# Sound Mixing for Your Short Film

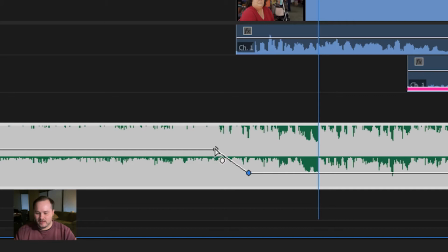And then I've created a second keyframe and I've put the first keyframe where I want the audio to be prior to that keyframe. And then I've made a second keyframe and dragged it down. And now the audio level is lower and the audio level decreases along this line.
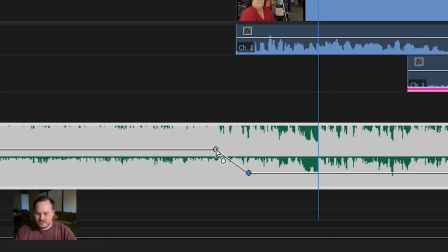Now, if I wanted that transition of volume to last a longer period of time, I can click and drag this first keyframe over and see how it's making this transition line longer. Let's listen to it now. Actually, I'm going to bring this out a little bit more. Let's listen to this audio change now.
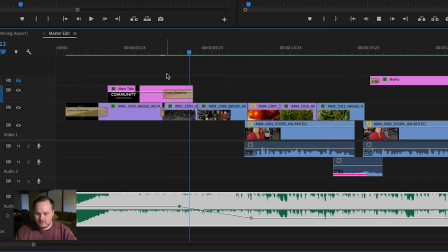Shreveport Farmers Market has been in existence somewhere in the downtown.
Well, that's interesting.
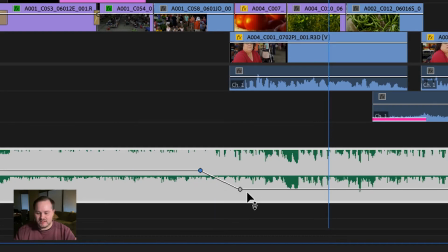Now, at this point, it's really up to you. You get to decide as a creative decision how long you want this transition to be. And that is your choice. So I'm going to go ahead and set this where I think that it might be best. And then I want to address something else.
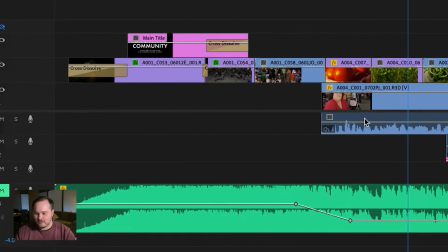I'm going to mute this whole music track just so that we can hear only Noma, the speaker's audio.
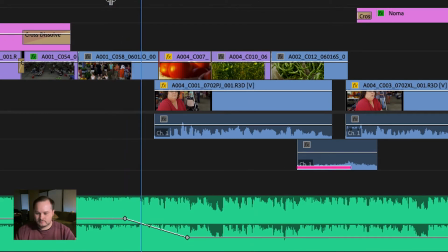All right, here we go.
Shreveport Farmers Market has been in...
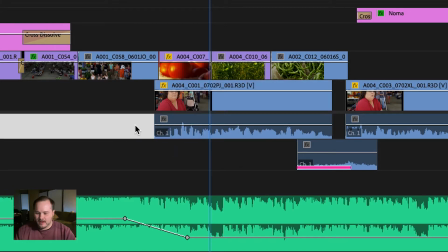Notice how that just cuts right on. I like to make sure that all of my clips have a smooth in and out.
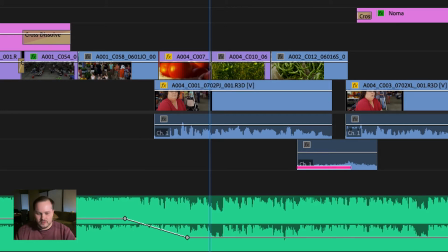And the way to do that is you can either use an audio transition and drag it on like that, and use that as your means of transitioning up so you don't have such a harsh beginning to that sound clip.
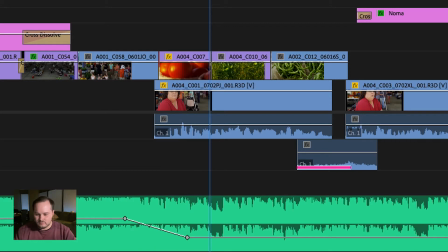Or I'm going to undo, and I'm going to increase the size of this layer so I can see more detail.
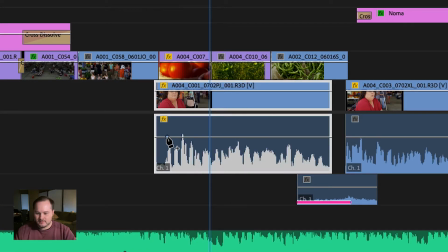I can use my pen tool again and click, and that's where I want my audio level, and then I can make a second one, and I can drag that first keyframe all the way down.
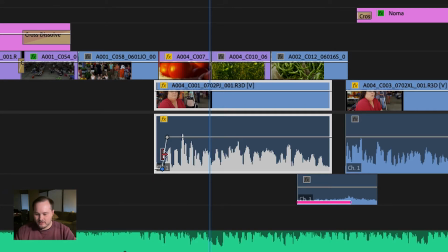So now the volume is all the way down and it transitions up as she begins to speak. Now this is something that you'll have to experiment with, and you'll get really quick at it as you do this more and more.
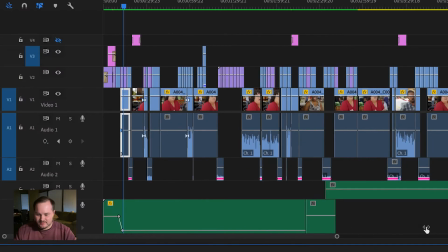And as I zoom out here, you'll see how many times I need to do this over the course of my project.
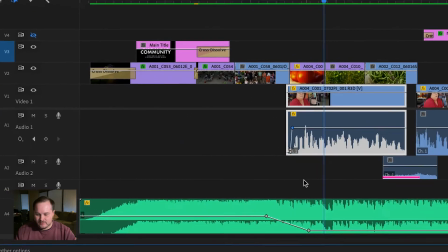It gets to be something that you get a lot of practice with.
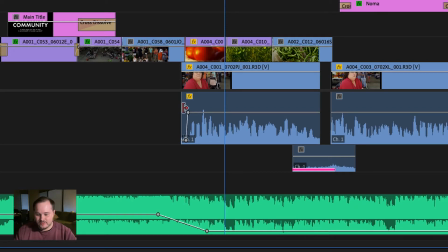In fact, when I'm editing a project, I actually go ahead and do this part while I'm editing, once I'm pretty sure that I'm pretty close to what I'd like to be. And that way, when I'm mixing in my music, I don't have to worry about doing this tedious work while I'm trying to mix my music.
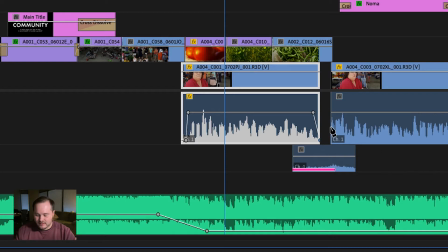So I'm gonna go ahead and do a little bit of that here and there.
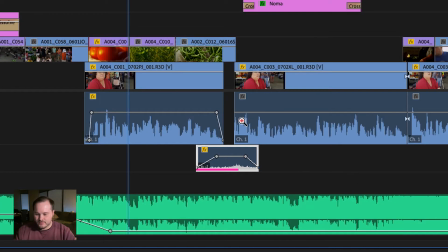Set these, and of course, I have a lot of practice with this, so I know a little bit more what I like.
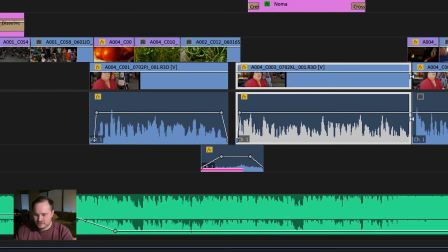And so I'm fairly confident when I put these keyframes down that they're going to be just what I need.
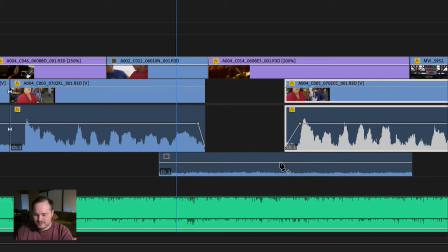But you see here, I'm just creating an increase in volume at the beginning and a decrease in volume at the end. And here, what I have on this bottom layer, just as a quick note, is sound from the farmer's market.
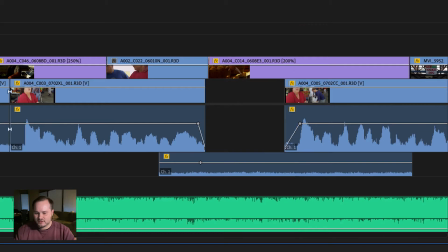And that's important because when Noma stops speaking, I don't want all of the background sound, because when we were recording her interview, all these people were talking and making noise in the background.
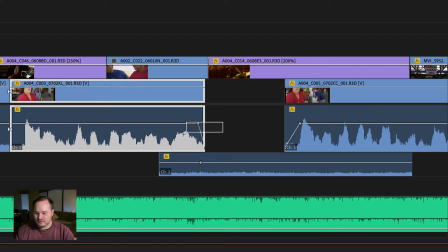And if I were to just fade this piece out right here really quickly, all of a sudden there would be dead space. I'm going to mute the audience track or the background track and just let you hear what that sounds like.
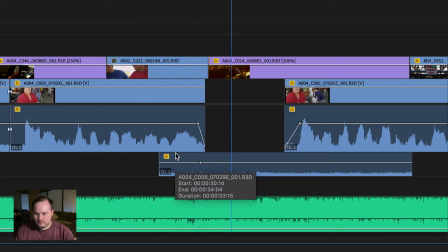Farmers to come get together and sell their wares.
And you see now that this is dead space. It feels empty.
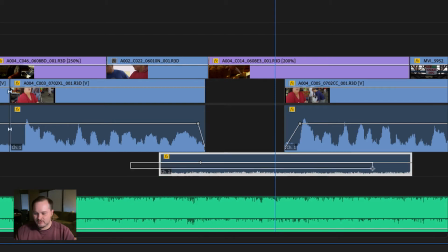But if I turn on this track, which is, I just found a clip that we were recording when we were recording some of this B-roll of just the attendees of the farmers market talking and laughing. Let's take a listen to that now.
Together and sell their wares. Shreveport.
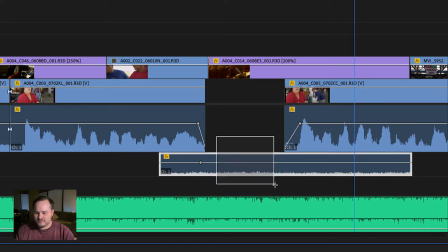Aha, now the breath sounds natural because I have a little bit of that background sound in my project. And it's actually a really good idea when you're recording your footage while you're on set. If you have a very noisy set or location, that you record just a little bit of ambience. We call this room tone. And this room tone, or area tone, if it's outdoors, is really great for just this kind of problem, where you have someone speaking, and when you cut their audio off because you need to make an edit, and you don't have enough room to fade out smoothly for a long period of time, you can bring in this room tone and put it just underneath, and that way you have a little bit smoother of a transition between your shots. So always capture some room tone when you're on set. And this is just, I recommend maybe 10 seconds where the whole crew and the cast and everyone is really quiet, and you just capture the background sound empty, whether it's cars going by or birds chirping, that kind of thing. So let's continue on.
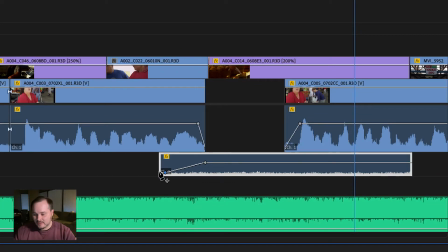So I'm going to be adding a transition here to this clip here because I don't want that one to start abruptly as well. It's just good practice to have a good fade in and fade out on all of your audio tracks, no matter what.
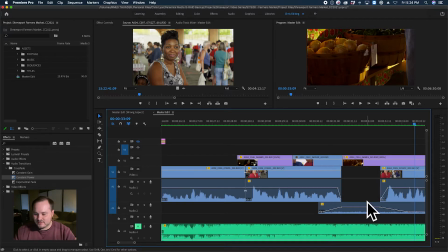And then now we've got this room tone and Noma's dialogue sounding pretty good. Let's take a listen.
All their wares. Shreveport Farmers Market takes place at...
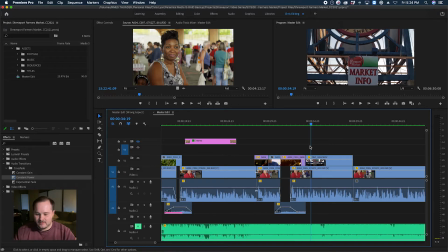Perfect. I love that. Now let's get back to the music, okay?
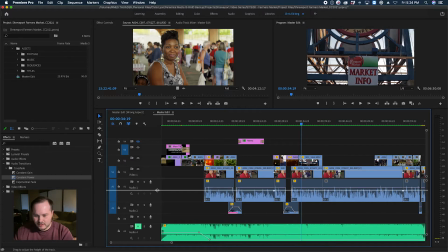I'm going to shrink up this layer here so we can see our music again.
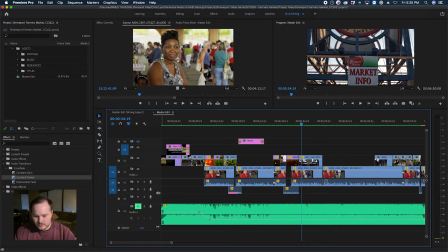Too much.
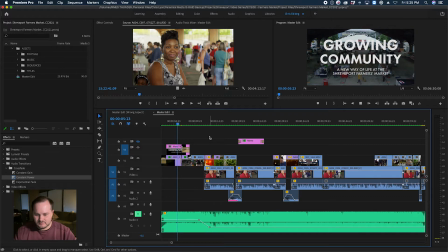All right, so let's take a listen again. Oh, I need to unmute here. Okay, let's take a listen again.
Shreveport Farmers Market has been in existence somewhere in the downtown area since 1986.
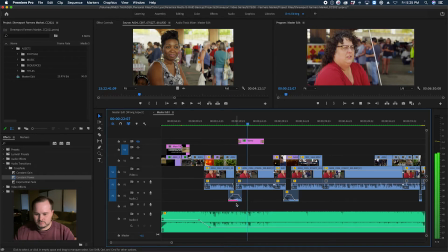Well, the very essence of a farmer's market, particularly as we interpret, is a place for local and regional,
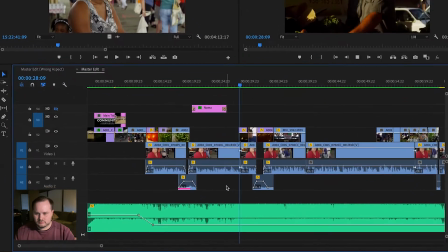in our case, because we've got a lot of people to feed, farmers to come get together and sell their wares.
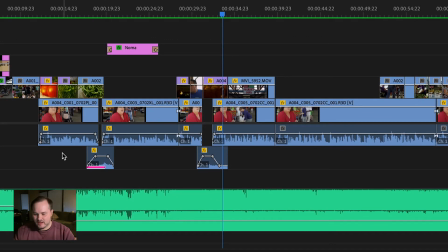Shreveport Farm.
Okay, so I've come to this place where I had a little short break during that first edit, and now in the second edit, I have a much longer area of no speaking from Noma.
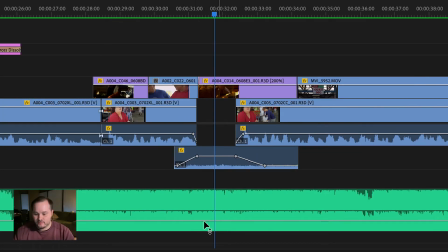Now, one of the things that I could choose to do is to raise the volume of the music so that the music comes up and sort of fills that emptiness. And so I'll take my pen tool again, and in this case, instead of making two
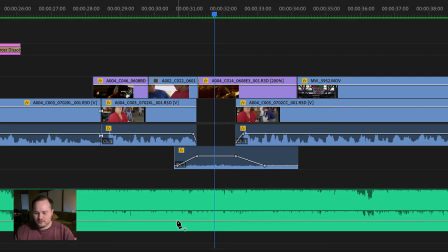keyframes, I'm going to make four. And so I'm going to set one where I have my track now,
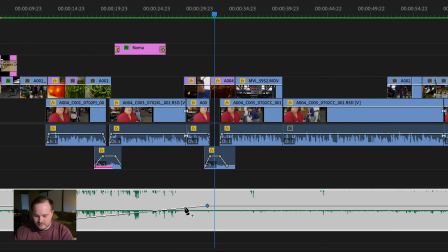because if I just raise this one, you see that it's going to increase the volume from that previous one.
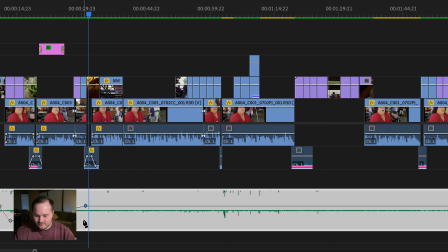We don't want that. We want the sound to be the same level all the way across until I want it to change.
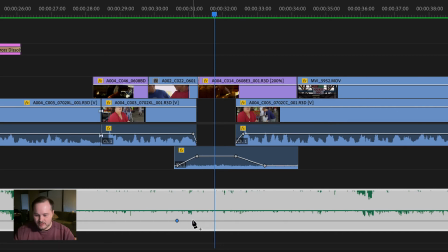So I'm going to undo that. I'm going to place my first keyframe, and then I'm going to place my second keyframe, and I'm going to drag that up. Now, notice that this first keyframe stays where it is, and all of that sound stays at the same level that I wanted it to be.
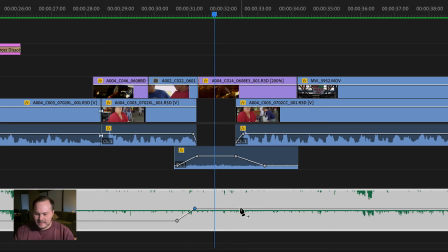But now I have my new audio level. And then I'm going to make a third and a fourth keyframe. And again, this third keyframe is going to make sure that this section of music stays the volume that I'd like it to be.